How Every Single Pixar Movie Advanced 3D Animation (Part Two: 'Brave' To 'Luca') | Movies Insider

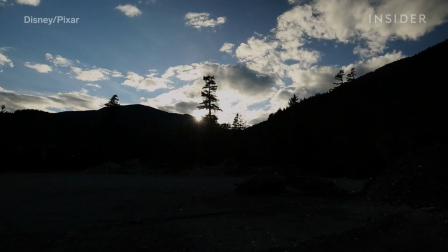4:07 They were especially focused on the huge, constantly changing clouds they observed on a research trip.
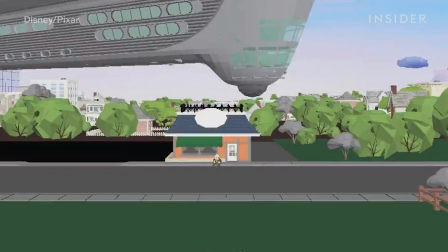4:14 Traditionally, Pixar movies used matte-painted clouds, meaning the artist would paint clouds onto background plates.
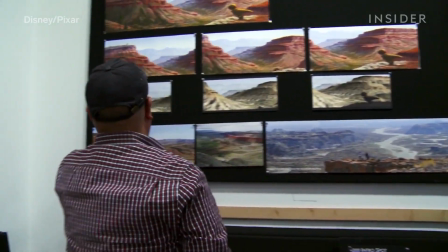4:20 But the good dinosaur took place entirely outside, with clouds in almost every scene.
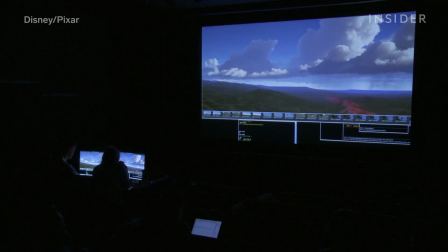4:25 So they decided for the first time to create entirely volumetric clouds.
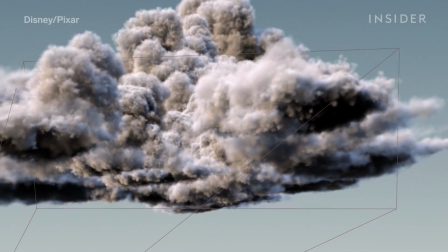4:29 That meant these clouds were 3D objects animators could move around, like a character or a key set piece.
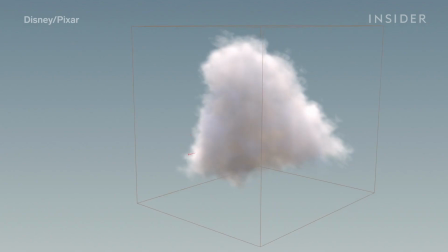4:35 But unlike a character or set, a volumetric object has no defined surface.
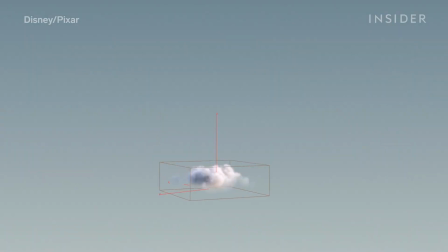4:40 It's just made up of billions of tiny particles. The Clouds team built a huge library of what they called Cloud Lego parts.
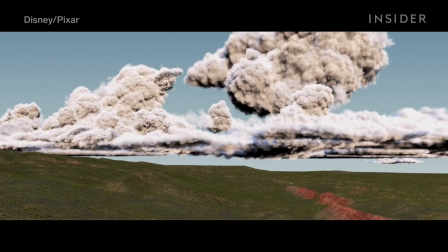4:48 They joined these volumetric forms together to create huge clouds of every type. Rain clouds, stratus clouds, and cumulus clouds.
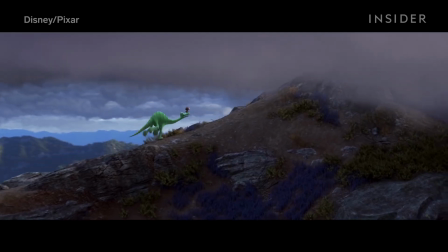4:55 With the clouds actually in the scene, viewers can move in and around the 3D forms as the camera moves, making this world that much more immersive. of.
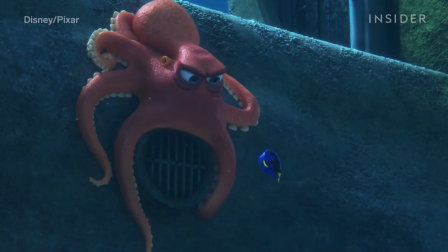5:06 Hank from Finding Dory was probably the hardest thing Pixar had ever animated at that point,
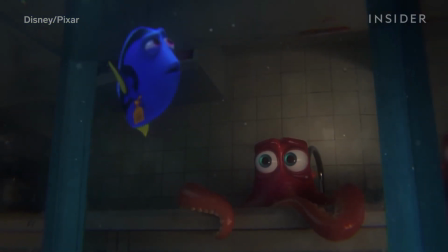5:12 according to Michael Stalker, a supervising animator on the film. He definitely wouldn't have been possible in Finding Nemo.
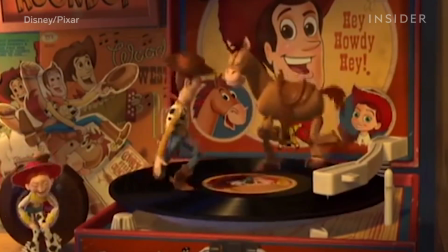5:18 Most four- or two-legged characters, like humans, have joints and defined limits to their movement.
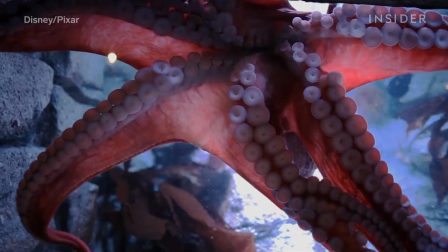5:24 But octopi don't have skeletons, or any clear structure to how they move.
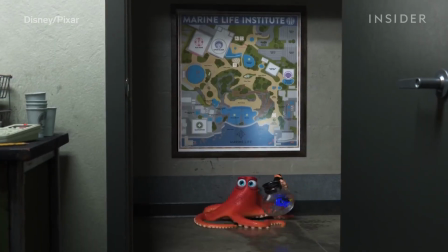5:28 To capture that extreme flexibility, Pixar had to rethink its whole approach to character construction.
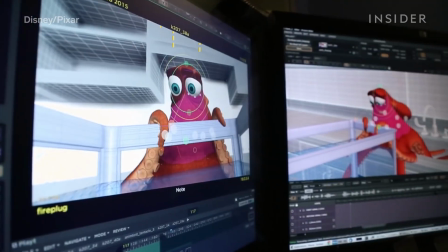5:33 This started with Hank's rig, the basic puppet that animators use to control the character's movement.
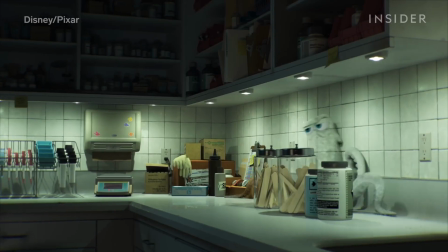5:39 While humans have clearly defined elbows that bend, Hank's elbow had to travel down the length of his tentacle.
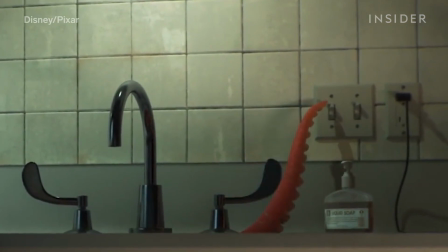5:45 So Pixar's engineers developed a special rig that used a cylinder as Hank's elbow, and relied on a special curve function to dictate how that muscle should move.
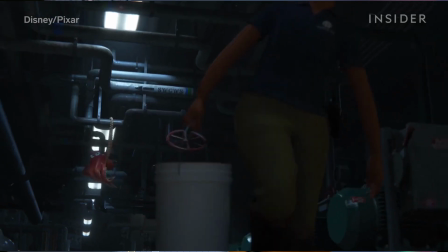5:54 This let animators stay faithful to that key rolling motion of octopus tentacles.
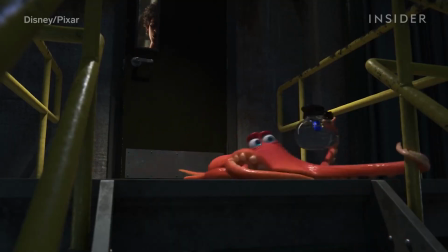5:59 The filmmakers also needed the webbing between Hank's tentacles to flatten and spread out with each movement.
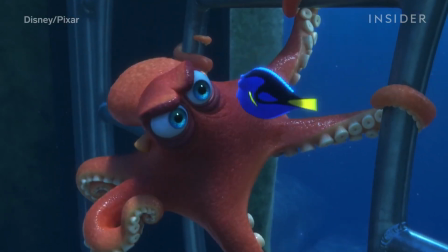6:05 So the character team created a new control to set the depth of the webbing.
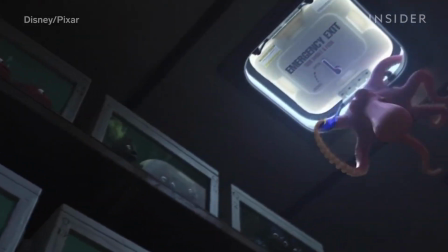6:09 This helped to give Hank the squishy squashy motion that you see here, and it allowed Pixar to give life to its most complex character to date.
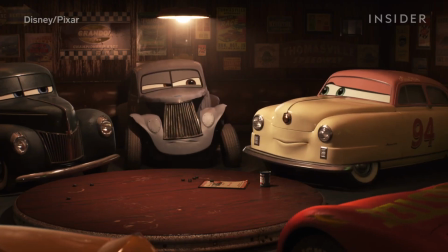6:19 The filmmakers behind the third Cars movie wanted to emphasize the aging details on hero characters, like the older racer Louise Nash.
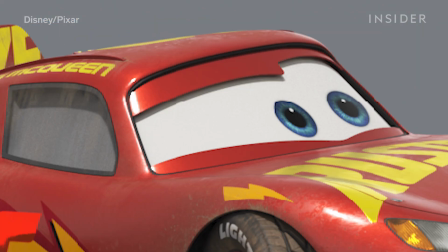6:28 Any car's surface is composed of multiple layers, metal flake paint with a clear coating, car stickers, dirt, grime, and mud composited on top.
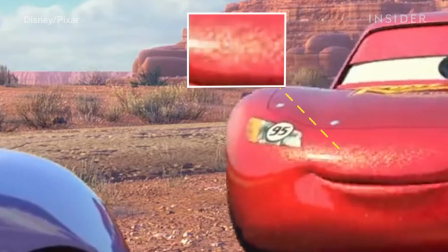6:37 But traditionally, when Pixar showed an object with detailed texture from a more distant shot,
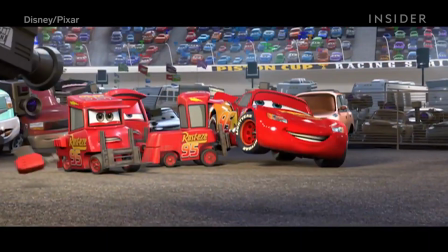6:42 all the little details would merge into a single pixel, making the object's surface look too smooth.
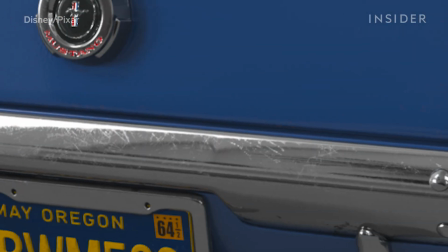6:47 So Pixar developed a technology called bump-roughness mapping, which converts what looks like bumps up close into surface roughness in farther away shots.
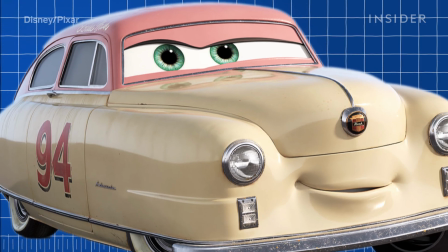6:56 Louise, for example, keeps the texture of her clear coat scratches even in medium and wide shots.
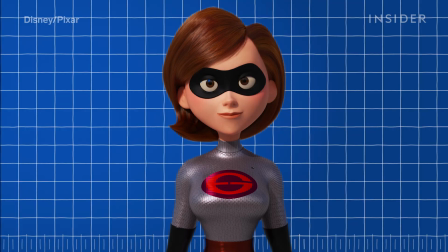7:01 And this tech wasn't only applicable to cars. Pixar could use the bump-roughness method to preserve details on all kinds of 3D objects, as we'll see for Incredibles 2.
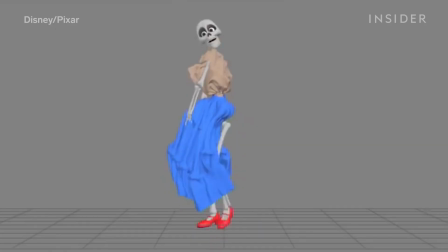7:13 Clothing simulation was always going to be a big undertaking in Cocoa.
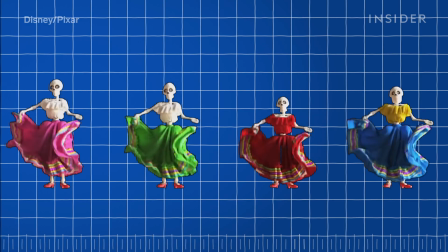7:17 The movie demanded more cloth than any other Pixar feature, and many scenes would involve a lot of movement.
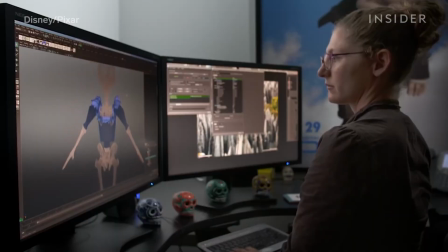7:23 On top of this, the characters weren't just humans, but skeletons.
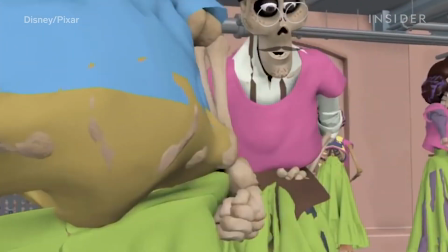7:27 Bones have all these crevices where clothes can bunch up and collide with each other, creating too many collisions for Pixar simulator Fizz-T to handle.
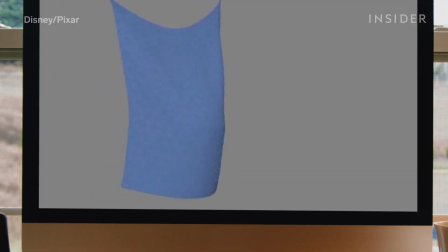7:36 So the studio spent three years creating a new continuous collision detection program,
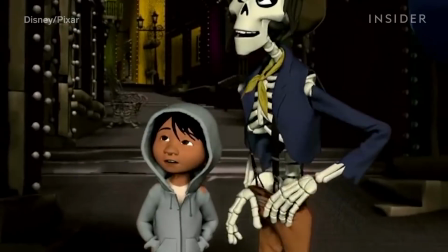7:41 which helped the computer automatically resolve issues like cloth bunching up around a skeleton's hand or snagging on a bony knee.
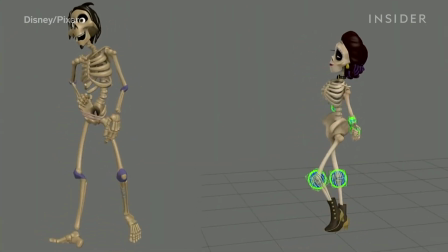7:47 Animators also digitally wrapped the skeleton's joints with super-stretchy invisible material so that when the bones separated,
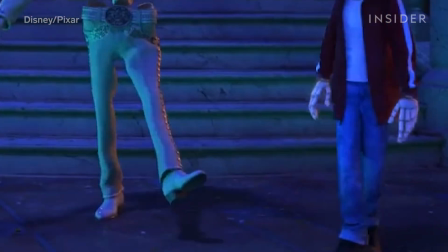7:54 the pants would touch that invisible barrier and not fall into the gaps.
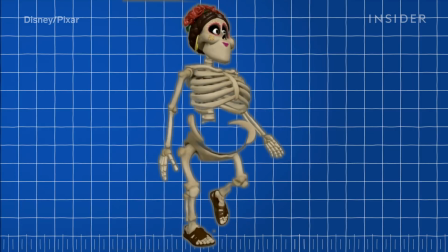7:58 This was a creative solution to a unique problem, but it laid the groundwork for even more advanced cloth simulation later on.
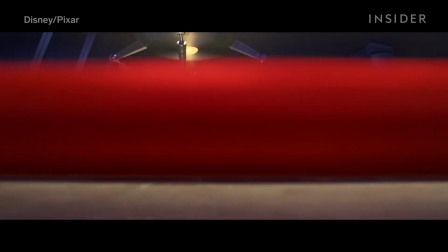8:08 Fashion was also a big part of The Incredibles, but in the first movie, the characters' suits weren't actual clothing.
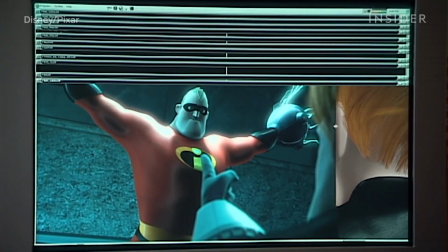8:14 They were patterns shaded onto the characters' bodies, which is why in some shots,
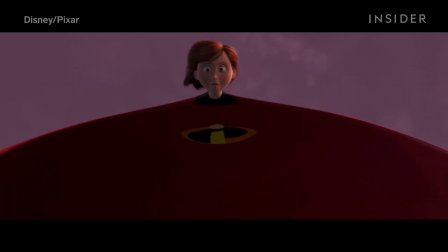8:19 the fabric behaves more like skin, and The Incredibles' logo stretches out in unrealistic ways.
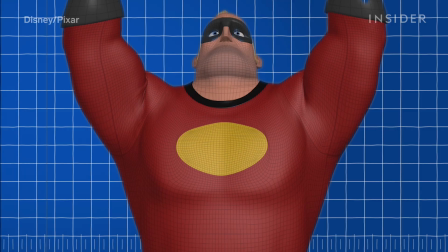8:24 For the second movie, the filmmakers wanted their clothing to work better with the extreme movements of characters like Elastigirl.
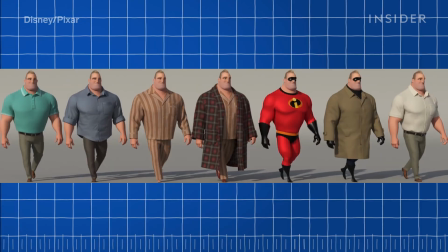8:31 That began with constructing actual digital garments that sat on top of the character's skin, like normal clothing.
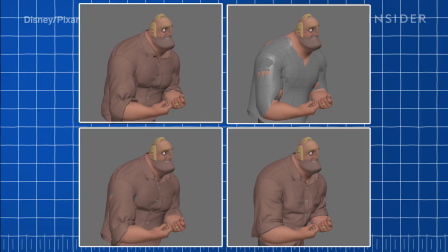8:37 The next key step was manipulating UV coordinates on the clothes.
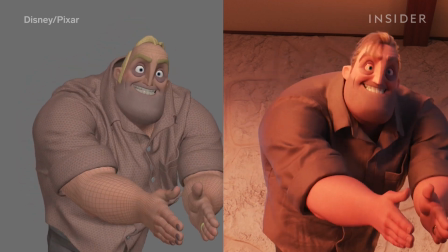8:41 In Incredibles 2, a tech called 3D UV Scaling preserved the details of a cloth when stretched or compressed.
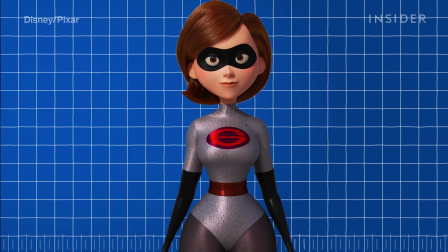8:48 Pixar also found a way to use bump-roughness mapping, the technology from Cars 3, to keep very fine illuminated details intact,
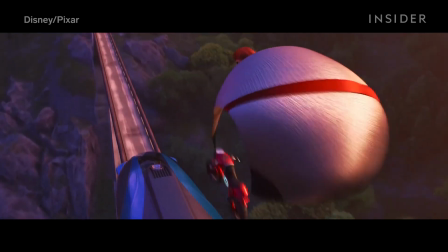8:56 even when Elastigirl extended her body to wild proportions.
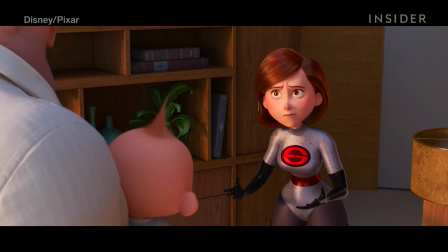8:59 That made it possible for Elastigirl to get a brand new suit, this iridescent unitard that keeps its subtle shimmery texture through all the hyperflexible movements.
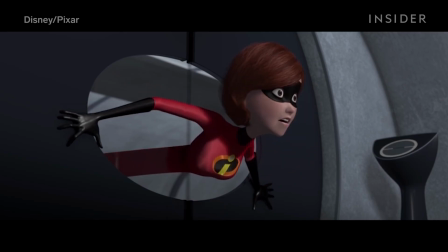9:08 Compare that to this shot of Elastigirl stretching out in the first Incredibles. The surface of her new suit looks much more like actual fabric.
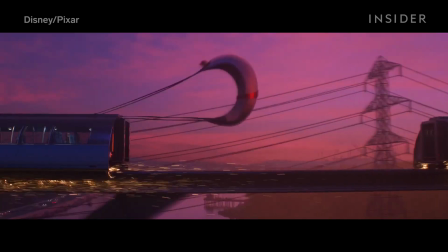9:15 You can see how Pixar has stretched the limits of what its cloth technology can do.
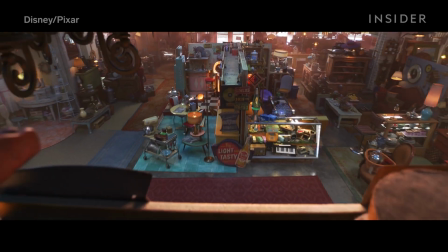9:24 The fourth Toy Story brought up issues of scale, thanks to all the scenes set in the antique store, and thus all the toys.
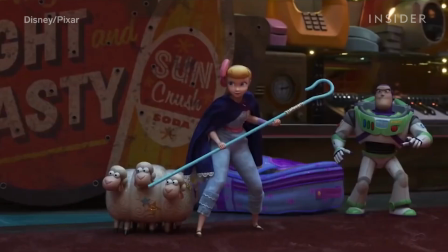9:31 There were over 10,000 antiques in this store, and Pixar had to find a way to program each and every one with varying levels of wear and tear.
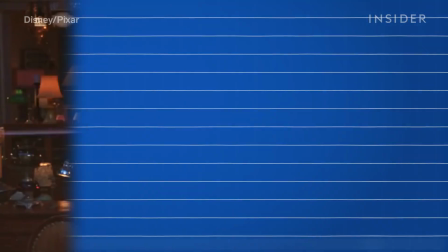9:39 Animators tackled this challenge by assigning three different ages to the antiques, fairly new, moderately aged, and extremely aged.
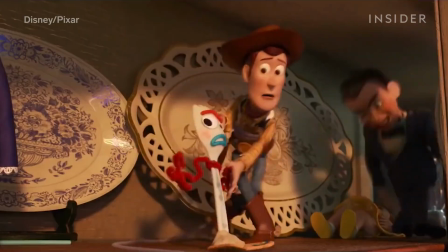9:47 The computer then gave the items surface details that fit those ages, from micro scratches on china platters to wear and tear on old rugs.
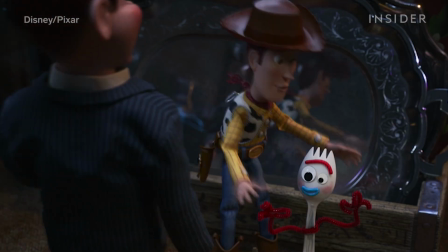9:54 The ability to add detail to so many different objects is what gave the world of Toy Story 4 its visual complexity and appeal.
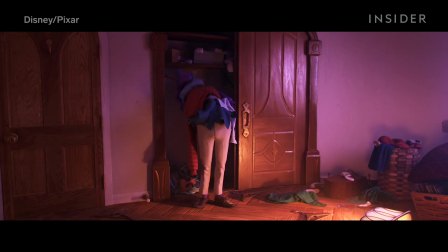10:05 Pixar has had its share of unique characters, but Dad from Onward is made up of only a pair of legs.
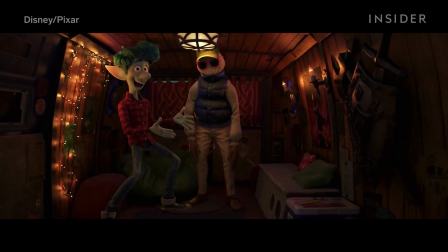10:11 The rest of his body is just stuffing, with a sweatshirt, vest, and gloves thrown over it, which made it difficult to animate.
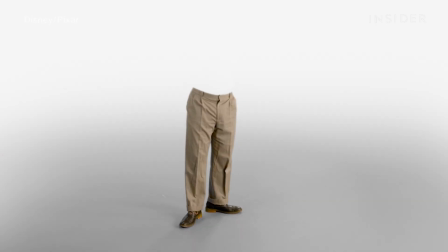10:18 Dad's legs could be rigged and animated like a traditional character, using reference footage filmed in front of a green screen.
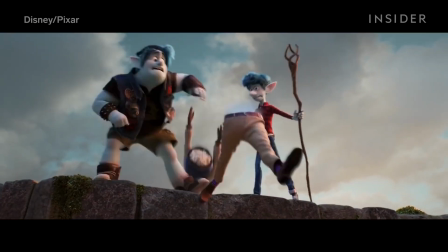10:24 But his upper half had no skin or structure underneath it, so it called for simulation, not animation in many shots.
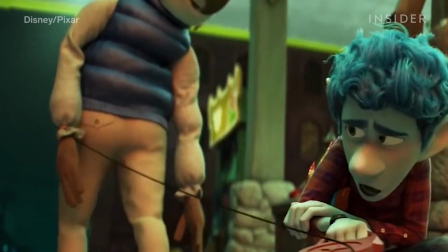10:31 The arms, for example, just had to flop around, a movement that's more believable when simulated.
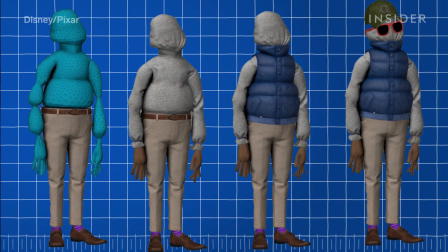10:37 So the filmmakers developed a hybrid simulation animation rig for Dad.
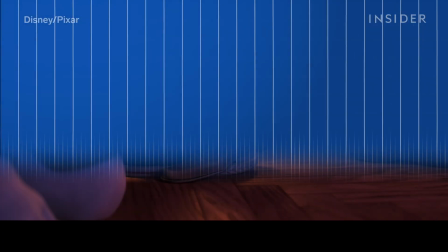10:41 With this rig, animators could manipulate Dad's lower half like they usually would, but the simulation team controlled everything above the belt when needed.
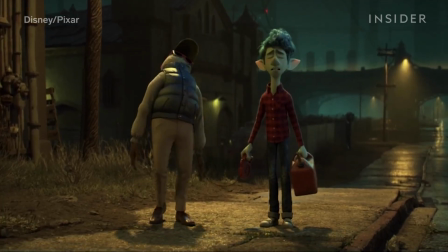10:49 The movement of Dad's stuffing was based on a volumetric sim, a simulation for something with volume,
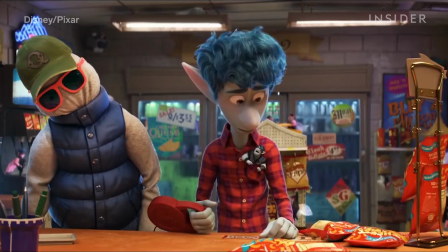10:54 while the clothes on top of the stuffing were largely controlled with standard cloth simulation.
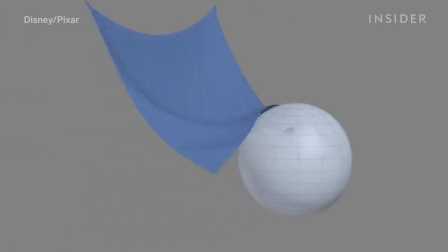10:59 Pixar also improved the interaction between volumetric sims and cloth sims, so that if you pushed on Dad's clothing, the stuffing would get squished believably, and vice versa.
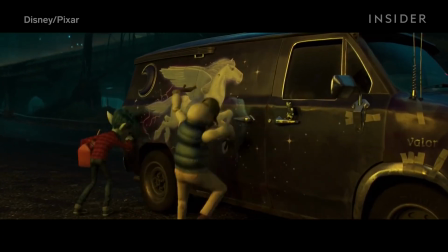11:08 If you pushed on the stuffing, the clothing would move out of the way. The hybrid rig improved the relationship between separate simulations, and ultimately, Recently,
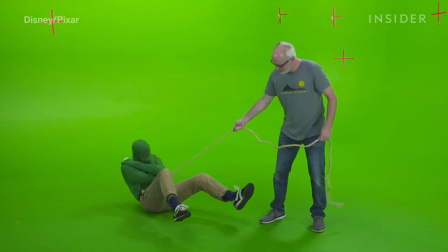11:16 it showed how simulation and animation could join forces to create realistic movement on an unrealistic character.
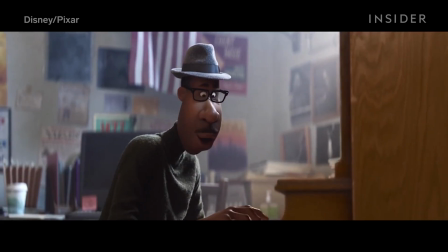11:25 Pixar needed to make its musician characters play instruments, most notably Joe, who had to go through the complicated, rapid motions of playing the piano.
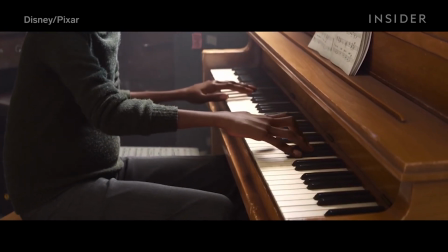11:34 At first, the team tried to use simulation to handle the interactions between Joe's fingers and the keys, relying on a collision system like the one used for the cloth in cocoa.
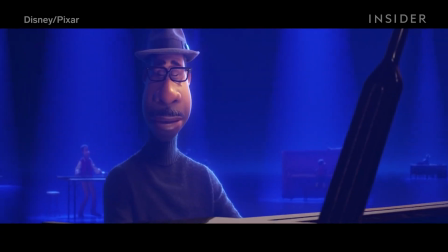11:42 But the collision system didn't work because Joe's fingers were too heavy for the computer's piano keys.
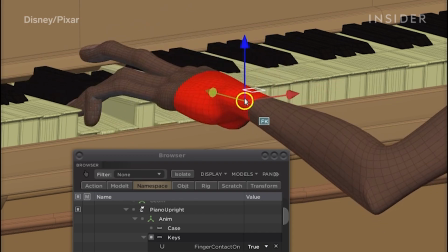11:48 So instead of simulating the movement, character technical director Jason Davies developed what he called a finger contact rig.
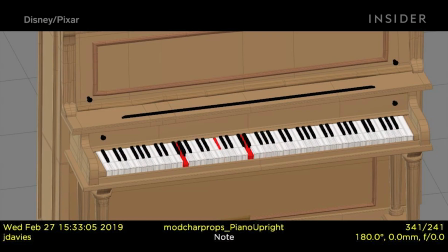11:55 When one of Joe's fingers pushed down on a key, the rig would calculate the correct angle for the key to rotate, so it looked like Joe was pushing it.
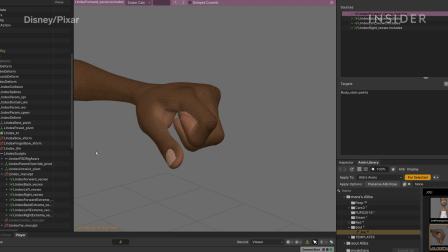12:02 The modeling and rigging teams also gave Joe's hand 292 controls,
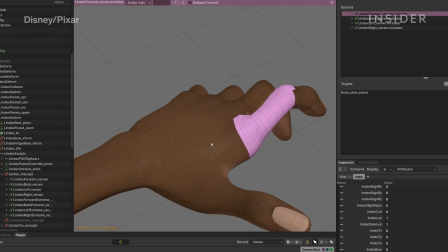12:06 including variables they'd never used before, even adding a control for each tendon to convey the tension in Joe's hand as he played.
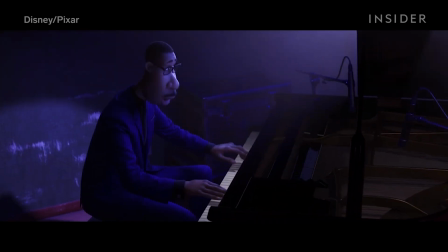12:13 This level of hand and wrist control made his performances look passionate and convincing on screen,
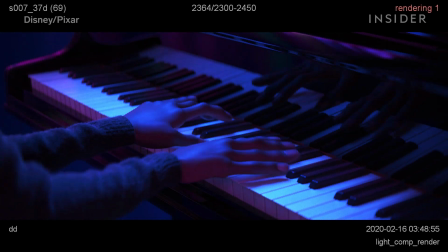12:19 with a level of realism that pushed the boundaries of human movement in animation.